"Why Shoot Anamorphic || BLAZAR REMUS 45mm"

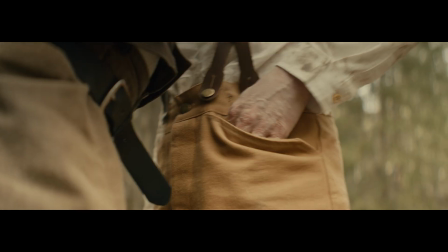(8:09)
The oval bokeh, you just got to put it out there. It's cool. People like it. People rock with it.
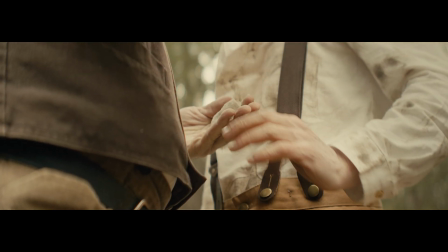(8:14)
All right, but that's not the main thing that I love about this lens. The main thing I love is the field of view and the distortion.
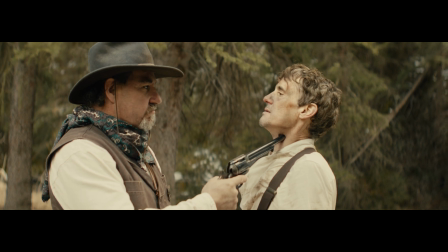(8:22)
It was perfect for this project because we wanted wide landscape shots, right?
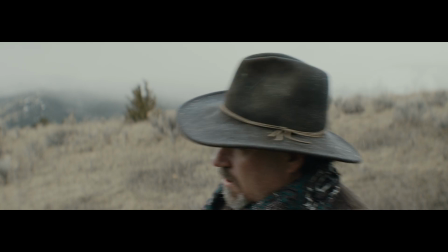(8:27)
So it's like, okay, we have to shoot this whole thing on 45 millimeters. How are we gonna get those wide landscape shots?
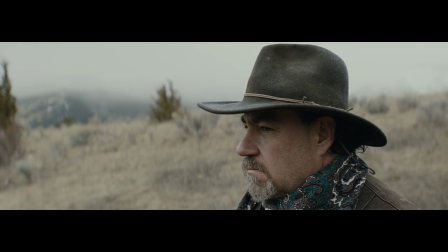(8:32)
Well, it's got a 1.5 times crop factor. We're actually getting way wider horizontally. What do you need for wide landscapes? Wider horizontally. We don't need more of the sky. We want more of the landscape, and we got that with this lens. Plus 45 millimeters, that's still good for like close-up type stuff.
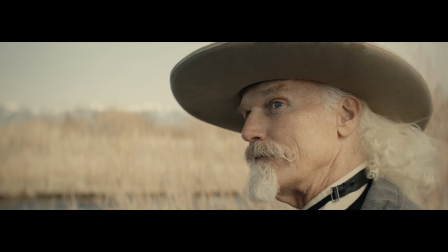(8:52)
It gave such good separation and distortion that it almost felt like a cheat code to making this look like a movie.
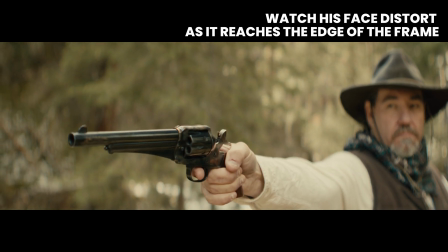(8:59)
In my opinion, this kind of took it to the next level, making it feel like a step above something just shot on spherical.
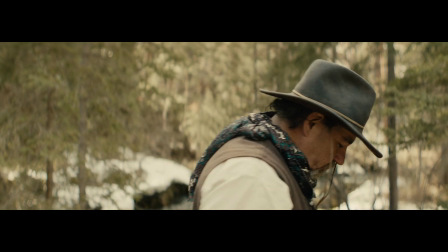(9:07)
And now, do I think that this short film would have been garbage if we chose the Mikeys instead of this?
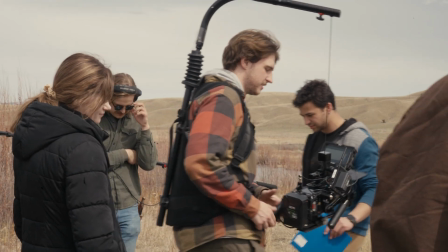(9:13)
Absolutely not. I think it would have been just as good, and I think a lot of people would not have been able to tell the difference.
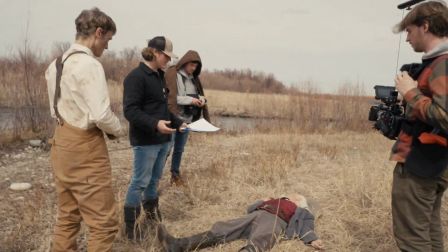(9:19)
But I can't deny that there's something really special about the anamorphic look that just,
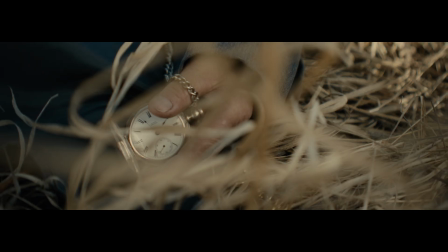(9:27)
for whatever reason, it just feels like cinema.
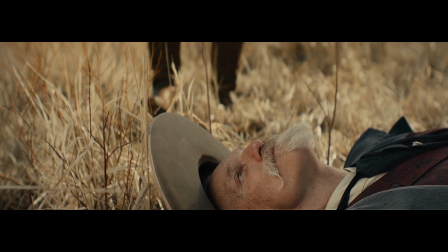(9:30)
And I think that people are so used to lenses being like clinically perfect and sharp everywhere
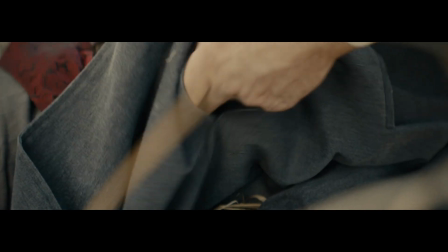(9:38)
that movies are kind of starting to look like that. They're kind of starting to look clinical and sharp and perfect, and the lighting is always perfectly exposed, and there's no contrast or nothing's in the foreground. It's just kind of bland in my opinion. And I think you're starting to see kind of a resurgence of people realizing this and remembering that, you know, all those imperfections in vintage lenses, those were kind of boss.
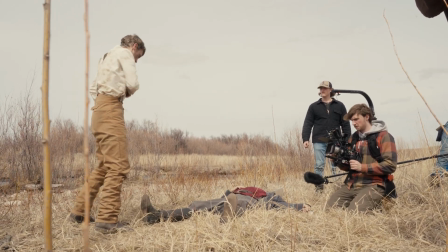(10:08)
Like I kind of rocked with those. So let's start using those again. So I do think there's increased interest in that. So is the look of anamorphic only cool because of nostalgia and because we had to use these lenses for a time? I mean, originally anamorphics were used to squish the image over here so that they could put the audio here. So that's the only reason they were invented. But now the look has become synonymous with cinema. So is that the only reason? It's probably the biggest reason, honestly. Like, do you think people would care at all about anamorphics if it wasn't a look we were familiar with and loved? Maybe not. Maybe not. But it is. That's the world we live in, and I rock with it. So I'm going to keep using this bad boy for narrative projects, and I'm going to keep using things that aren't perfect for as long as I can. So that's it. I'm done.